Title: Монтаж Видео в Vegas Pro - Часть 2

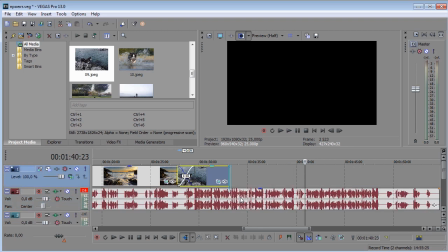Примерно вот до сюда можем делать общую длительность этого изображения.
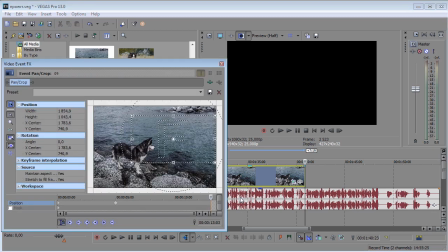Переходим снова в Pencropp. И передвигаем ключевой кадр, поскольку мы увеличили его длительность.
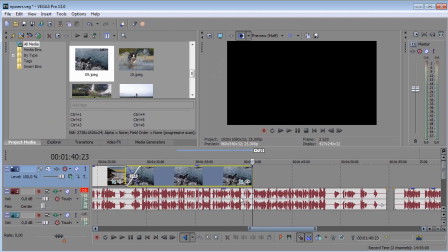Закрываем. Идем далее по таймлайну. Добавляем следующее, десятое изображение.
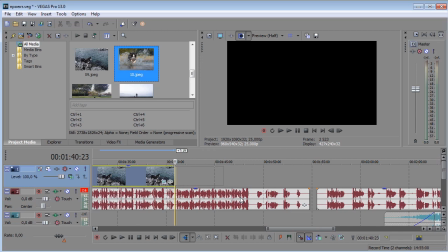Вот в этот конкретный фрагмент.
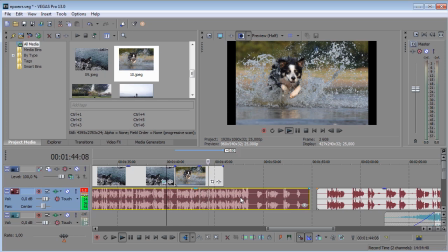И он, оглохнув разом и ослепнув, одну дорогу видя пред собой, рванул туда, где друг его исчез.
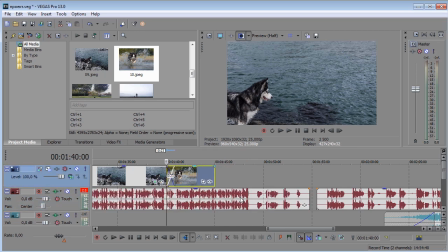Вот так. Где-то через плавный фейд все это дело мы будем делать. Чуть-чуть больше сделаем фейд, чтобы это было более интересно смотреть.
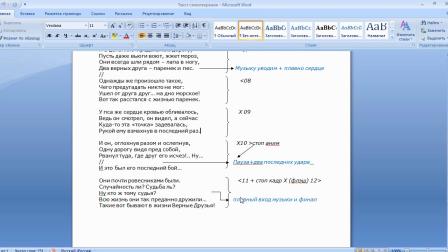И длительность будет...
Ну, и это был его последний бой.
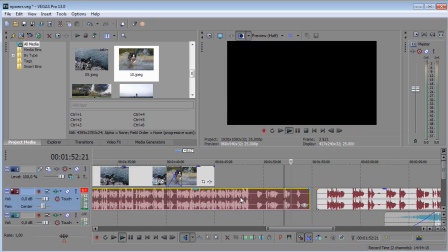Вплоть до сюда.
И это был его последний бой.
Так, хорошо.
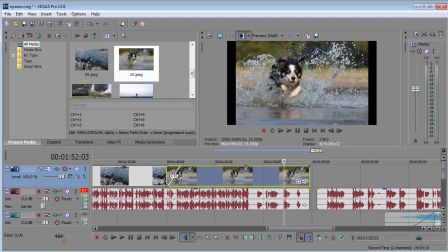Вот до сюда у нас 100% идет данное изображение. По-моему, у меня здесь будет... Так, по моей задумке, у меня должно быть на двух последних ударах сердца заканчивается анимация.
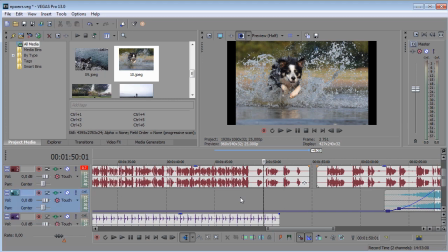То есть анимация должна доходить ровно вот до сюда.
И это был его...
Вот. Последний удар сердца. До последнего удара сердца у меня должна длиться анимация.
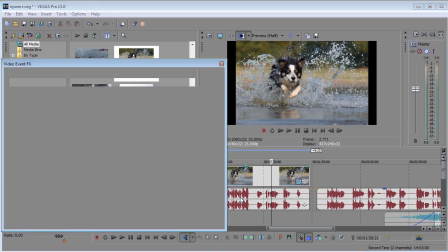Соответственно, перехожу в инструмент PenCrop. Здесь ставлю курсор.
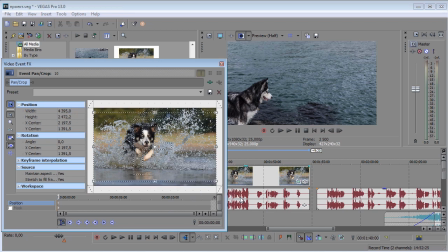Вначале подстраиваю под параметры проекта. Здесь мы будем делать анимацию с увеличением масштаба на саму собаку, на ее глаза, на ее взгляд.
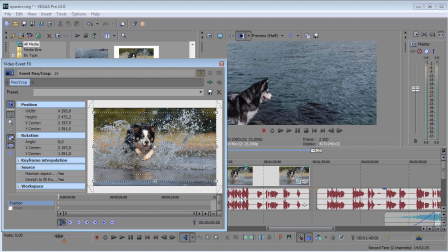Соответственно, вот из этого положения мы должны будем где-то вплоть до сюда. обратите
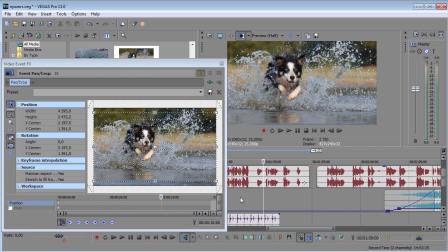внимание стоит синхронизация курсора у нас с вами здесь поэтому вот здесь на этой шкале будет отображаться точно где у нас находится курсор на таймлайне это очень удобно особенно в нашем с вами случае вообще в большинстве случаев это будет вам
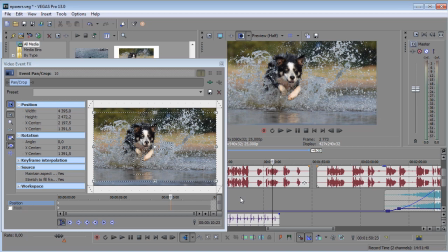удобно хорошо ставим курсор на последний удар сердца и вот до этого момента у нас должна быть анимация так мы уменьшаем рамку
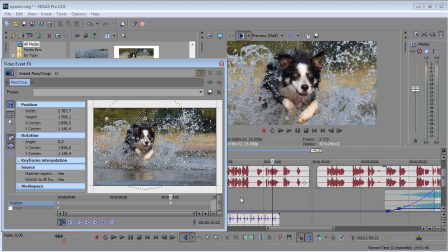Сакцентировав внимание на собаке, на его взгляде Но это все дело у нас будет заканчиваться без анимации По моей задумке так в принципе должно быть То есть у нас идет движение,
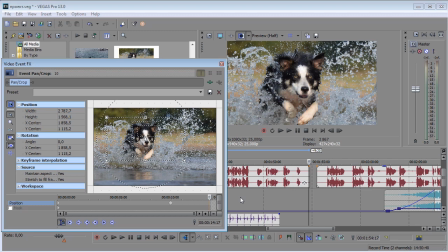движение, движение До последнего удара сердца А с последним ударом сердца у нас все замирает И мало того,
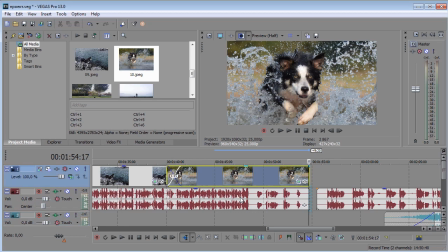закрываем окошко Мало того, что все замирает У нас еще и fade out
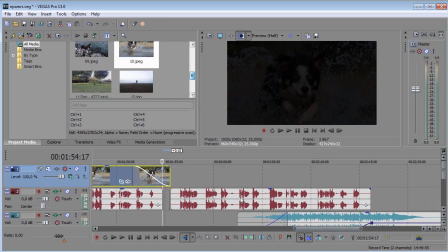вот такой идет так и добавляем вот это видео сюда тоже
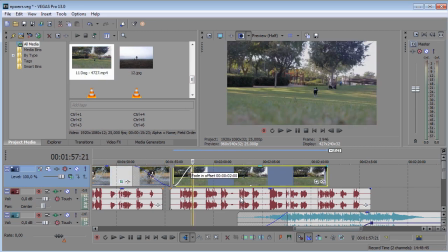начнется с плавного фейда
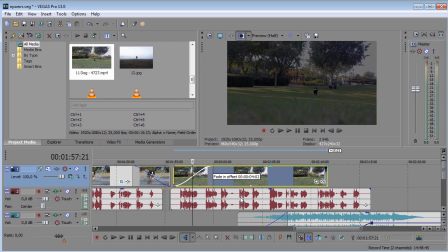сделаем фейд достаточно мягким вот до этой фразы сделаем его
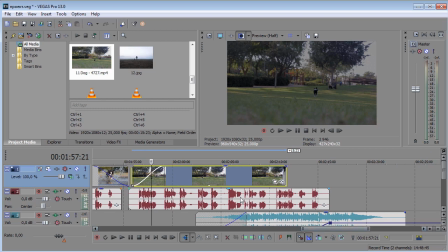так дальше у нас идет движение на видео и в какой-то определенный
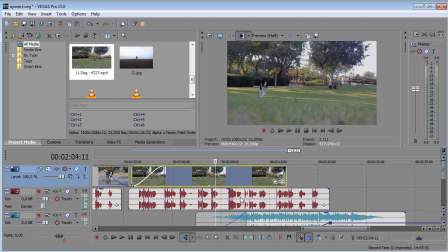момент я хочу сделать стоп кадр потому что это как бы здесь идет намек на воспоминание о прошлом ну вот пускай в этом самом месте может быть даже вот в этом нет вот в этом мы
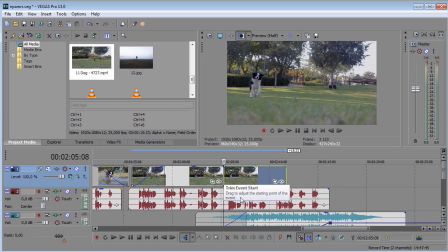сделаем стоп-кадр для этого мы разрезаем данное видео снова меняем настройки окошко превью на full делаем стоп-кадр
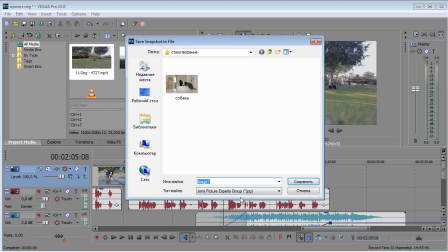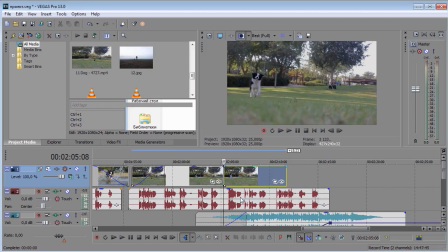даем название файлу сохраняем вот эту вот часть остальную часть видео мы удаляем.
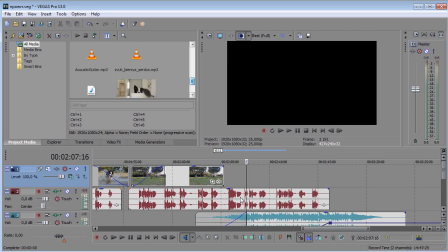Она нам сейчас не нужна. Находим второй нужный нам стоп-кадр. Вот он. С названием «Финал».
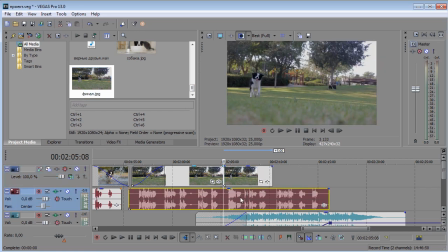Добавляем сюда встык с нашим видео, чтобы как бы движение-движение происходило-просходило, собака бежала-бежала-бежала, прыгнула и замерла. Так, ну и сразу давайте добавим с вами, наверное, финальное вот это изображение.